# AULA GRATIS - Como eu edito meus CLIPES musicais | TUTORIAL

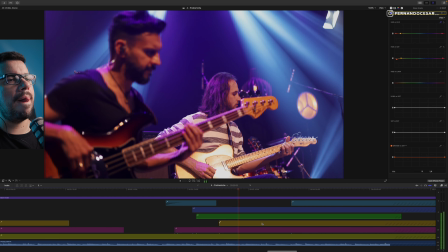1983s
Aqui eu aproveito esse ataque. E não vou voltar pra cena do baixo, óbvio, né?
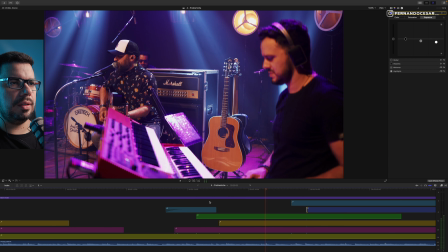1990s
Então...
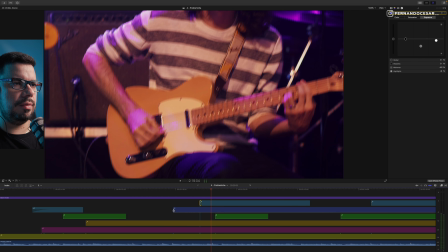1997s
uma guitarra aqui, ó. Vamos fazer isso. Close aqui, ó.
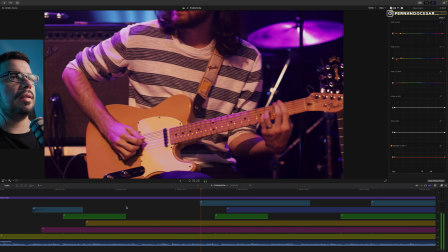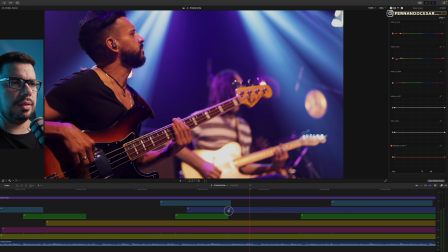2007s
Beleza. Guitarrinha bonita. Baixo já tem bastante. Vamos ver pra aberta de novo.
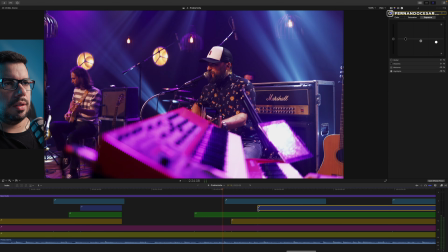2018s
Ó, que legal essa ceninha aqui, ó. Opa, ó, eu fiz um detalhe aqui, não sei se vocês perceberam.
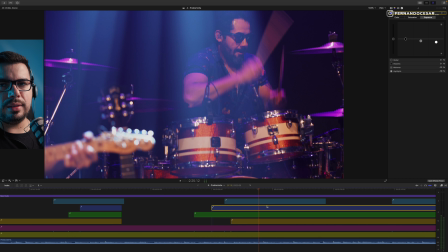2024s
Em vez de eu esconder a cena, eu arrastei a cena. Toma bastante cuidado com isso, você pode perder o sync.
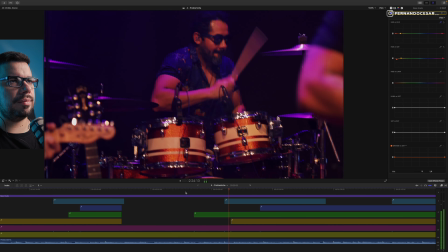2030s
Então, eu acabei voltando aqui, ó. Um pouquinho pra cá da bateria.
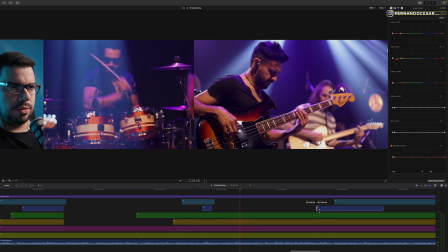2040s
Beleza. Deixa eu soltar o... Tem um ataque de novo.
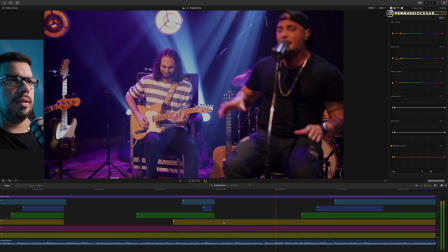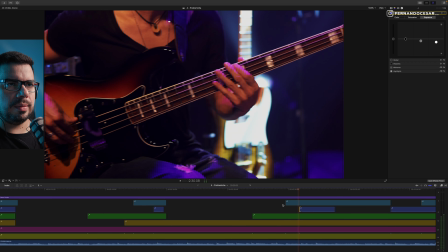2055s
Tem essa cena no baixo, mas tem essa que tá mais detalhada. Vamos ver o que a gente faz aqui, ó.
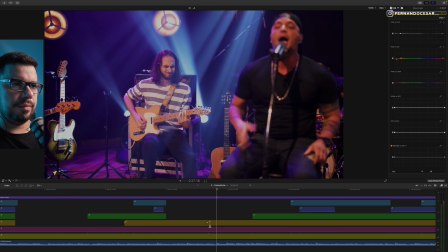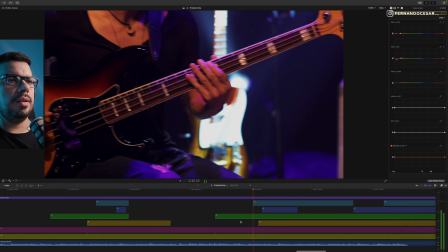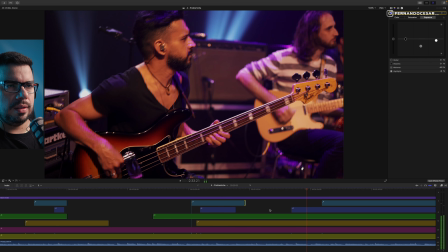2070s
Eu gosto de baixo. Não precisa voltar pra mesma cena.
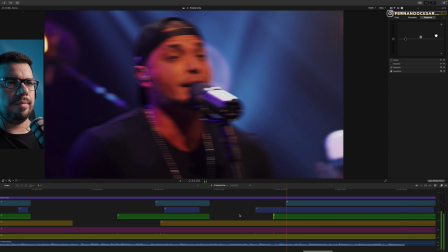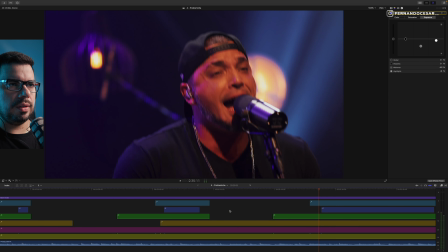2082s
Voltou pro close dele, ó. Deixa eu ver como que tá isso.
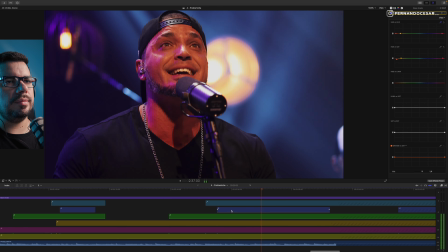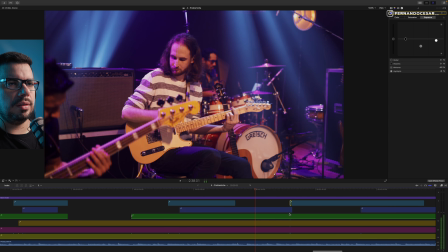2092s
Se respira aqui, a gente já pode voltar para alguma outra cena aqui.
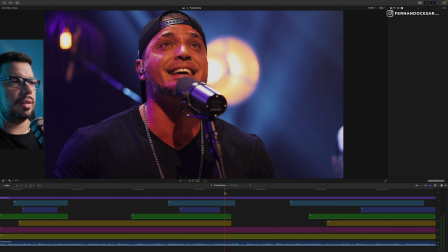2097s
Tá bem close, eu vou dar uma fuga para essa cena para aberta de novo.
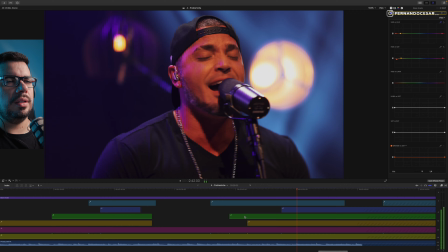2105s
Ó. Close. Ó, baixinho tá judiando a gente aqui, ó.
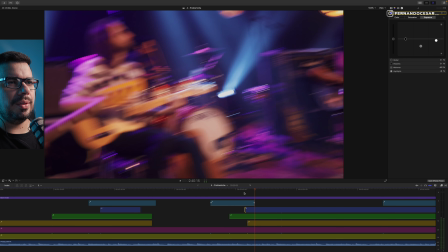2114s
Ih, baixinho tá bonito, hein? Deixa eu ver o que tem de cena de baixo.
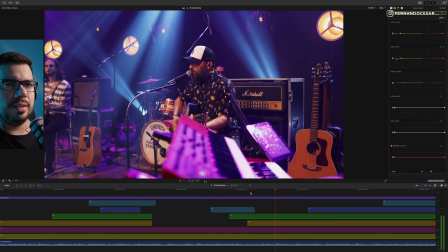2120s
Ah, não tem dessa cena. Porque, beleza.
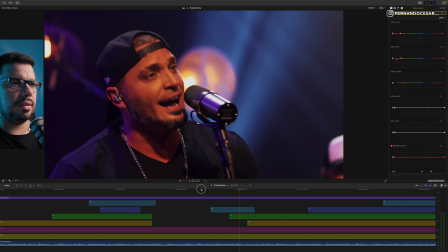2126s
Deixa, tá bonito o desenho.
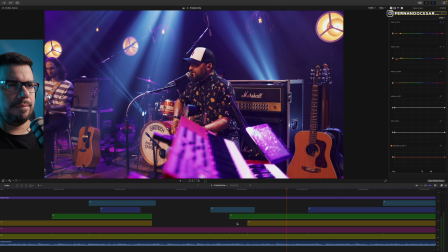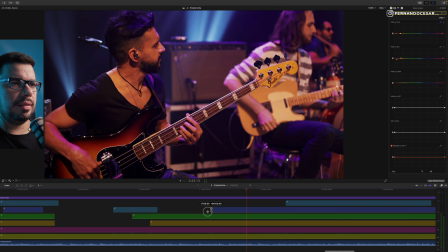2134s
A cena mesmo tá aqui.
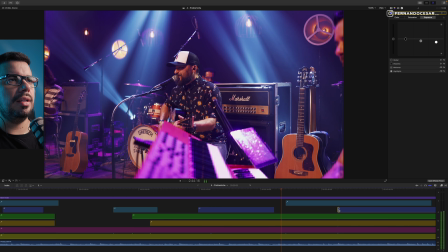2138s
Olha aqui. Bonito, hein? Bill no baixo.
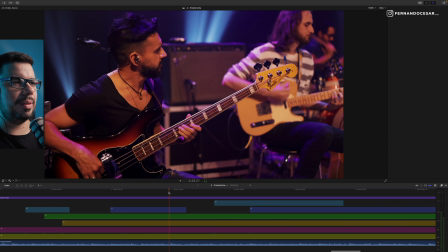2144s
Bill manda bem pra caramba. Gosto de baixo.
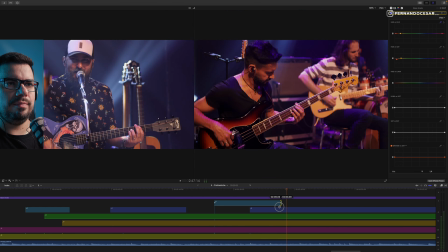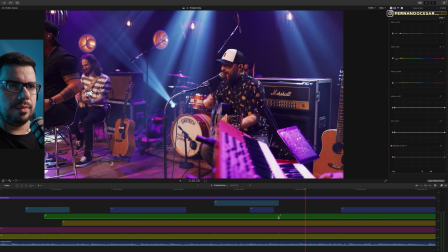2154s
Vamos lá.
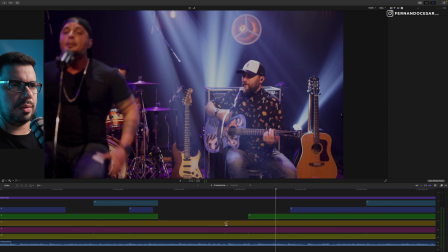2159s
Muito baixo. Tirar um pouco uma fuga pra aberta aqui.
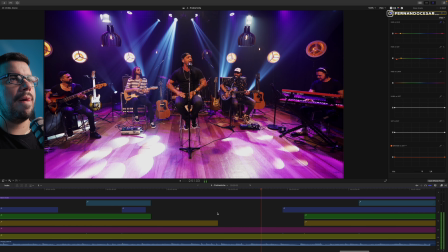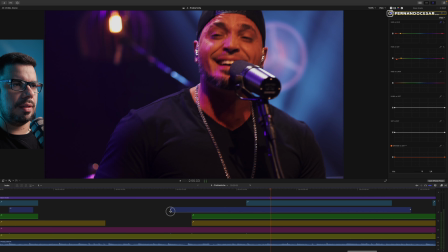Deixar assim, ó, mais suave.
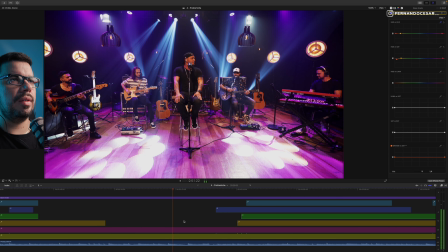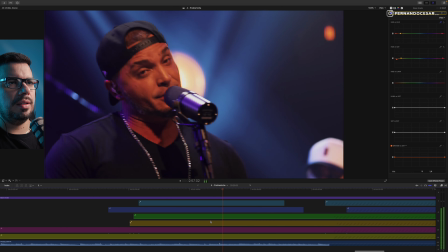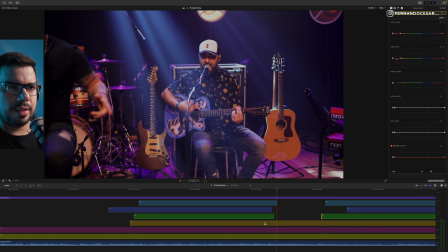2186s
Bateria. Ataque de batera, a gente vai pra batera. Vou pra última cena aqui.
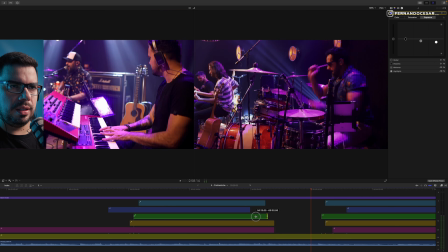2195s
Talvez até um pouquinho antes. Vamos ver o que a gente acha aqui. Olha lá.
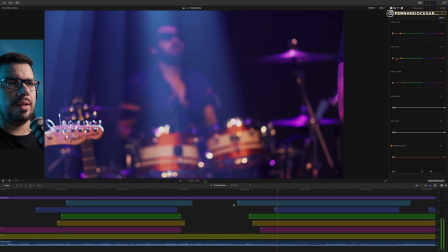2206s
Tem um pá aqui na frente, ó. Um pouquinho antes, que aqui tá bem balançado, mas ó.
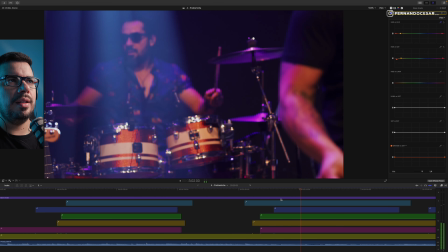2214s
O prato aqui. Pra gente ver se fica bom.
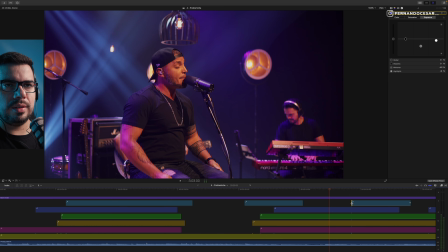2220s
Ó, essa cena tá bonita.